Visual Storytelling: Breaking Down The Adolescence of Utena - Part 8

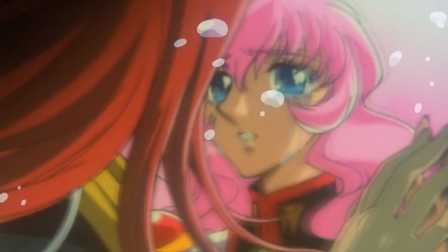That is the real danger.
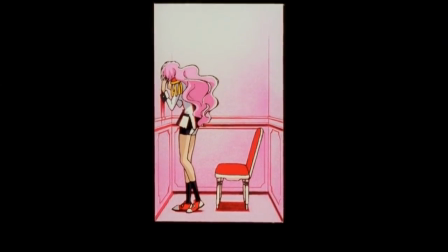There's a great pacing here with the wind down from that climax, which really tells the viewer that something important has happened there, along with the music.
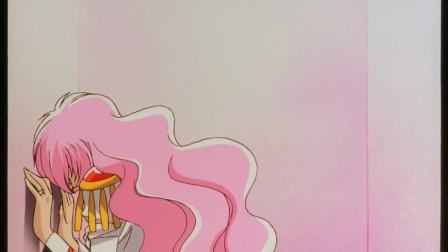And we see Utena's resolve. I think the framing's very important when she turns to the camera too, that,
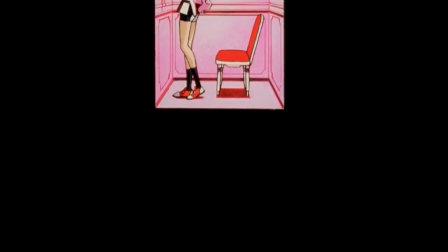the darkness has been pushed back and she's surrounded by the white, and we don't really see too much black in her anymore,
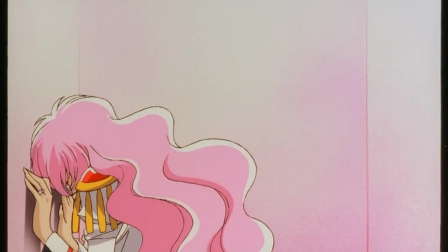and it's all very pink and white and light. That harsh color dichotomy, the blacks contrasted and slashing through the whites,
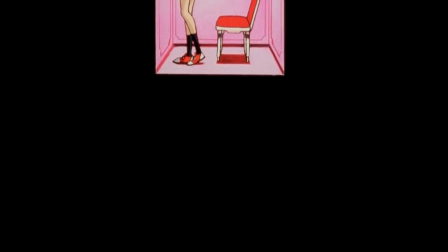to indicate the confusion, is all gone now because it's necessarily gone from her character.
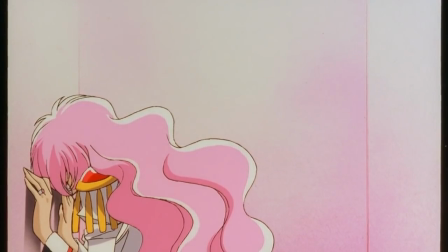And not just calling back to that color theory, but also calling back to the directionality of the up and down from earlier.
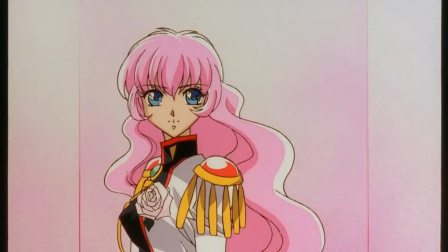One of my favorite points in this film every time I watch it is that reveal of the elevator opening up and then her being up at the top,
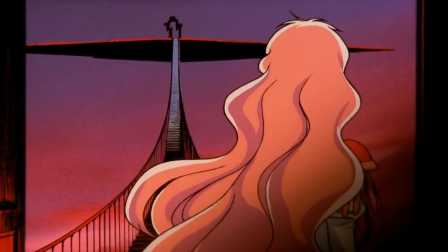back at the Rose Garden, indicating, this kind of high-mindedness of the goals, of the aspirations of going up, as a result of her descending into her inner depths and hidden secrets. It's like the riddle from Game of Thrones: to go north, you must go south, and to rise above, you have to dig into the depths.
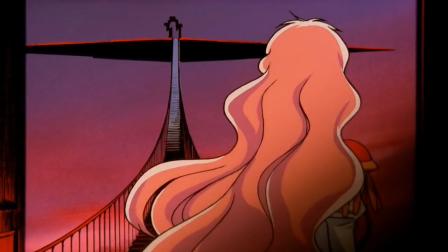The Rose Garden's necessarily a place that's above O3 Academy, except in the next scene, which we'll see. And the pride of placing it up so high is kind of part of the conceit, that ties back into the idea of the prince. And that idea is furthered by the metaphor here of the rose petals falling up.
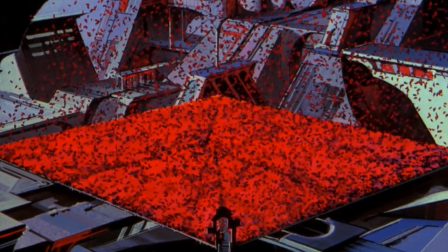You remember in the dance scene, the petals were pushed away and fell down, and we've established the red roses with the idea of the prince very heavily, but then they're flying away, they're flying up. So this is the highest moment, and especially in Anthe's mind, by what she says of making Utena her new prince, right?
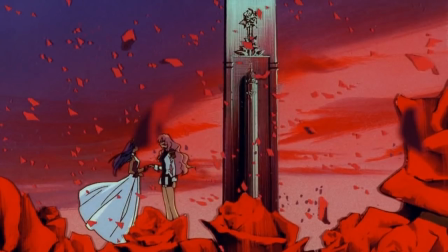She's objectifying her. She's forcing her into the role that Akio failed to fill, and of course Utena would necessarily fail to fill if she stayed with Anthe. And kind of the overpowering of the roses in that situation is a symbol of that.
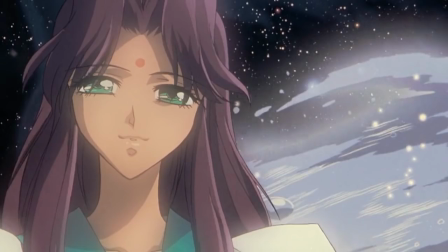And just the contrast between the dancing scene and the symbol there and the actions that Anthe takes there to appreciate Utena as a person in whole and deal with her and help her as a person, and then here to force her into the role of being the prince.
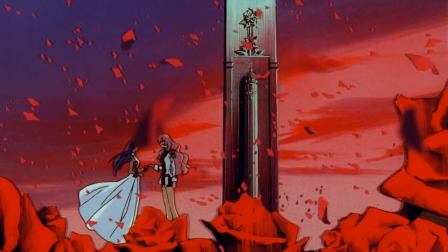It's so completely different. Of course, Utena understood what just happened with Toga and, everything that went on there. And she absolutely understands that Anthe is using the prince and the reward of the Castle of Eternity to stay complacent and stay in her self-imposed hell.
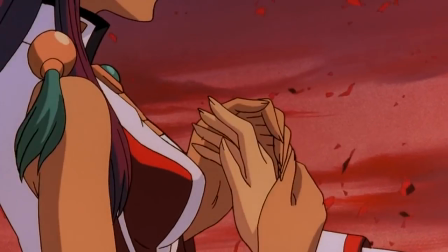And it's up to Utena to get her out of it. No, that's wrong.
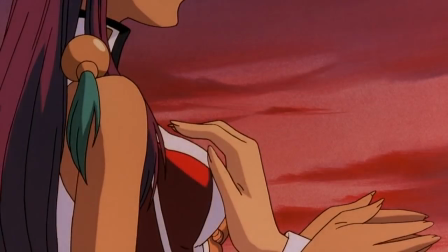It's up to Anthe to get herself out of it, but Utena has to demonstrate that she has a different value system now.
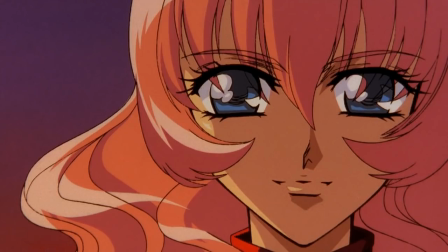So Anthe offers up the symbols of the prince,
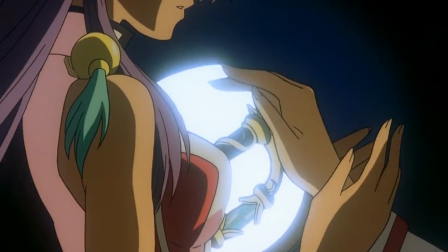the sexuality of touching Utena's hand to her breast, of withdrawing the sword, and of course Utena rejects it.
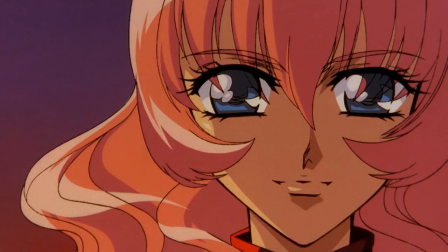She doesn't say anything, she doesn't argue, she doesn't do anything other than let's go to the outside world. And she just takes her and runs. Of course to the left, the directionality we were talking about earlier, and we get the beginning of the car transformation.
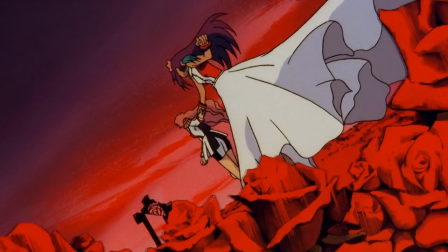One thing I do want to say about this scene very quickly before we go is that the character models, or the characters, are drawn slightly different here.
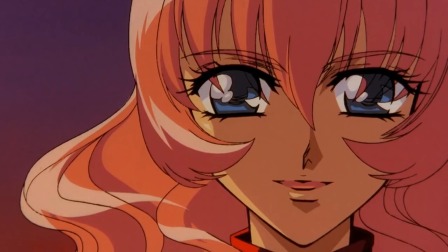There's these harsh, bold lines and kind of a more intense, full coloring to it, and it goes along with the lighting of the pale rose sky.
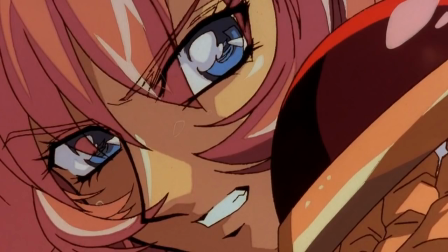But in shots like this, with Utena's face, you can just see the contrast. You can see the passion right there in her face. And so this scene is really great because it sets up a contrast between the relationship that Anthe and Utena have fostered over the course of the series,
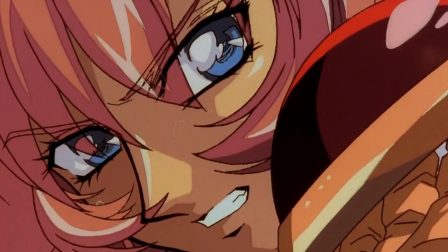revealing their secrets, having those intricate moments like the dance and in the duels, and directly opposing that with Anthe's,
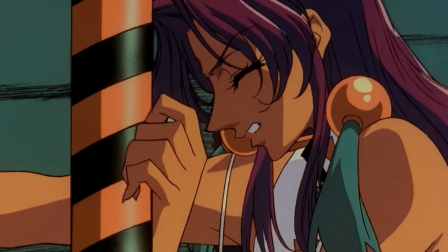self-imposed limits, or, her entire world that she's constructed around the idea of the prince. And I'll tell you what the most unsatisfying thing possible would be, and that would just be Anthe saying, okay, Utena, let's go. And, and not having to go through this whole, next 20 minutes of the film.
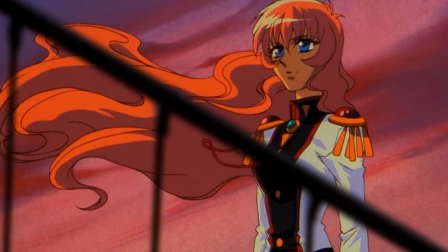Because Utena earned it, right?